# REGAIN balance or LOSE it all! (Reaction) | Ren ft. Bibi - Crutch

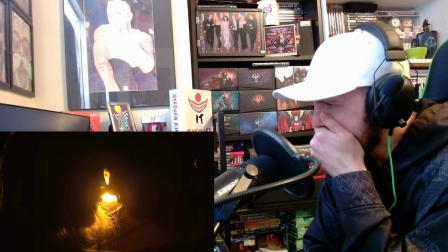The man I know is brave, so don't you dare say you're folding. I can be your crutch.
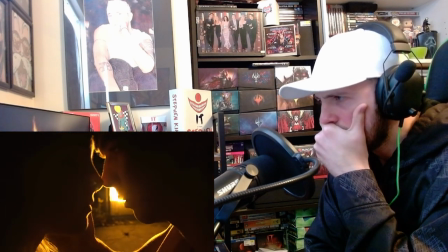Until we both grow old and the curtains closing.
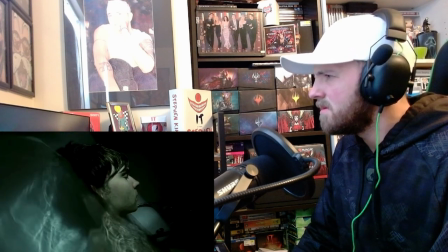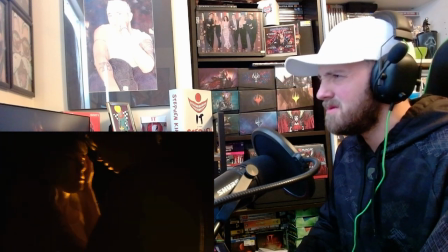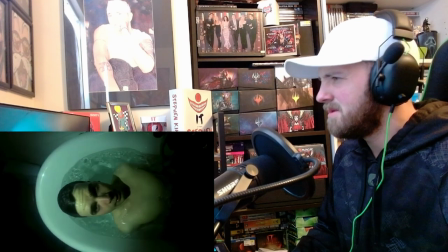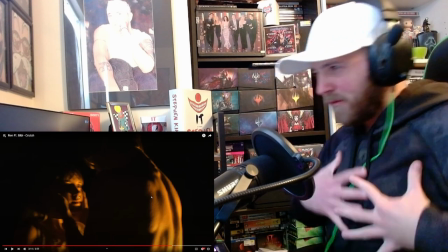Oh, the way he channels that freak out in his voice with the retching of the guitar,
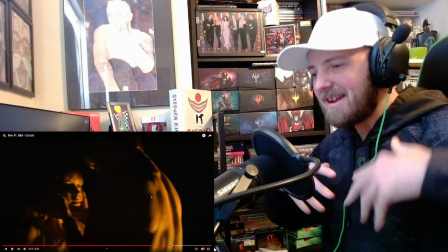it's that despair just sets in, and now all of his anxiety is just overflowing,
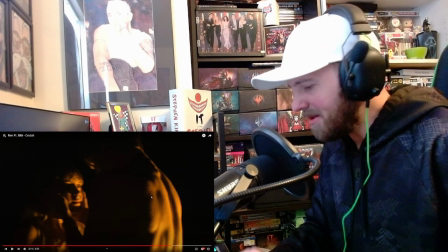and he's popping the pills. Oh my goodness.
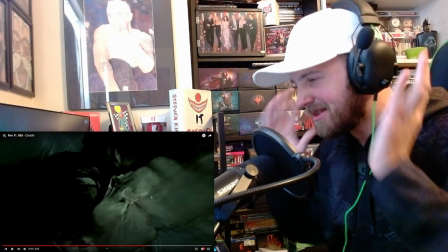I could just feel it shredding through my headphones right now, that retching feeling.
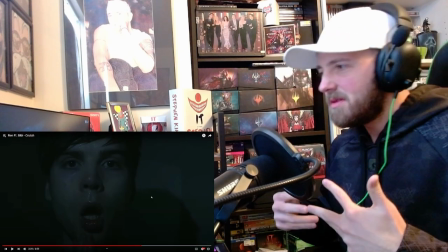And he's trying to wake up, throwing water in his face here.
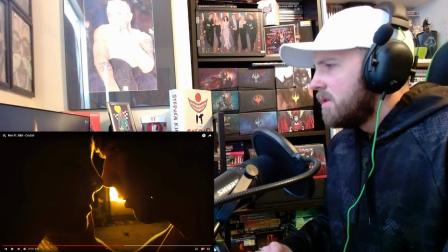Man.
And the curtain's closing.
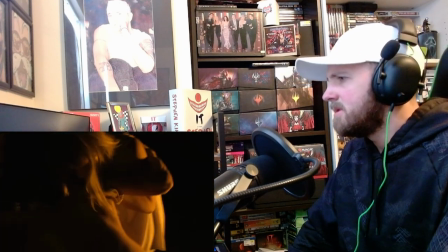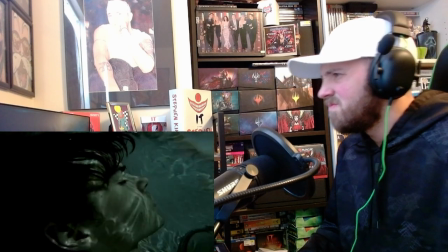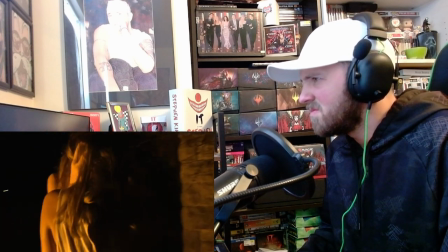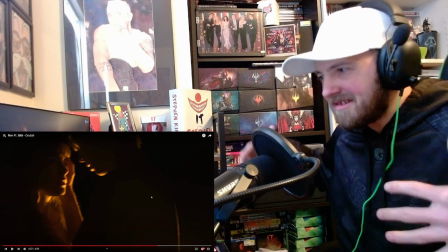that she uplifts him, and then he has that staggering ability, the way he's controlling his body,
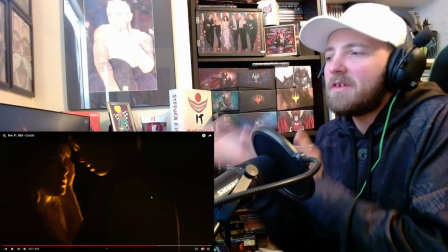and it's almost like you can visualize her as a crutch, the way he's holding on to her,
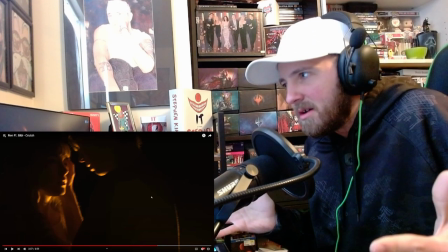and she's helping carry him along, but he's looking into the eyes of his love,
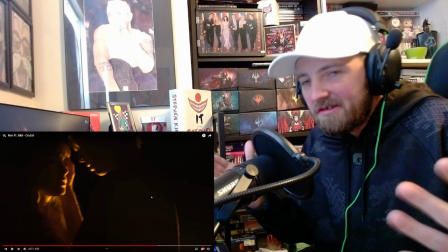like, baby, will you stay here if I lose my mind?
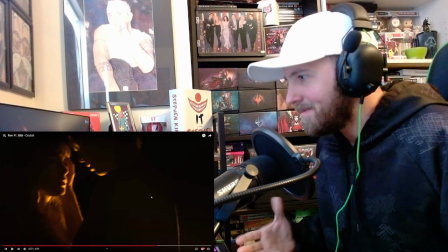Would you do that for me? And now he is losing his mind.
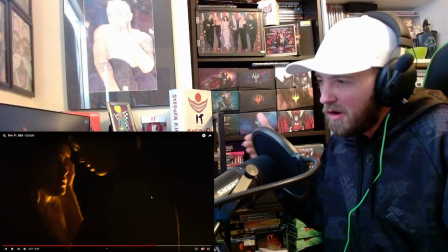When that metal part of the song kicks in, he starts losing his mind.
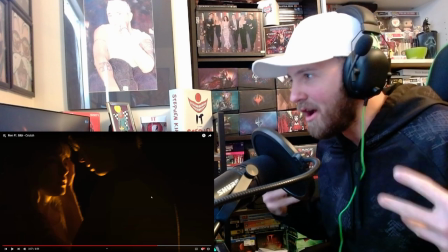He's throwing water in his face to try and bring himself back to reality, flush his face.
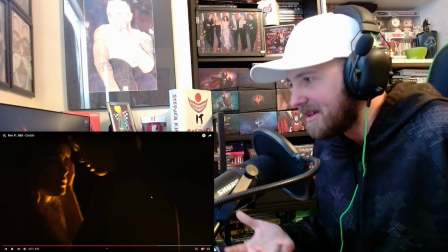I need to open my eyes and see reality here, because I'm getting too lost in my mind.
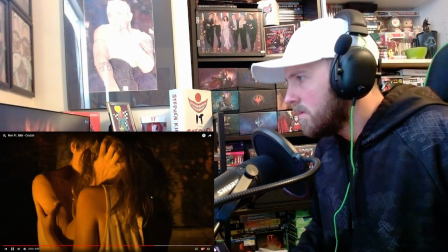Every single inch of my
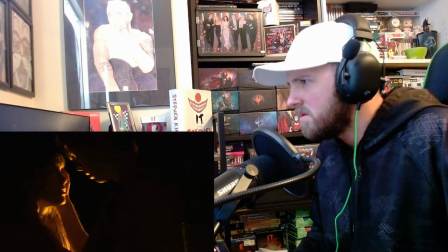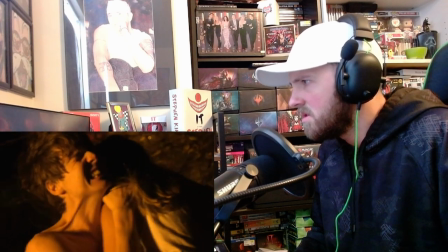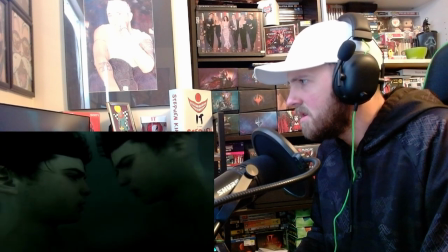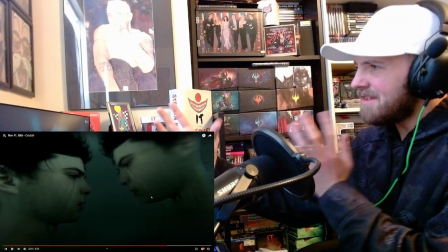Wow, what a shot. Seeing his reflection on the water and it's reverberating after he was done freaking out.
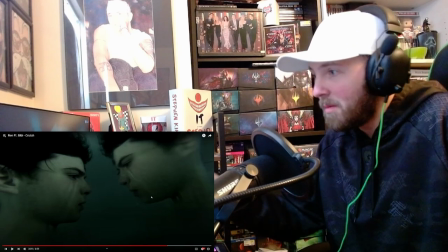He even said at the beginning of the song he was drowning, and now it's almost like he has drowned here and he's seeing his soul escape from his body.
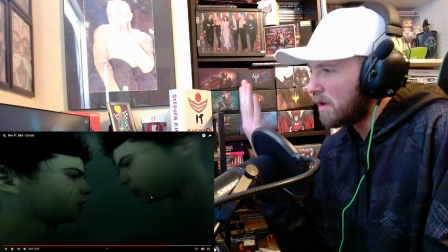Wow, and the reverberation on the water?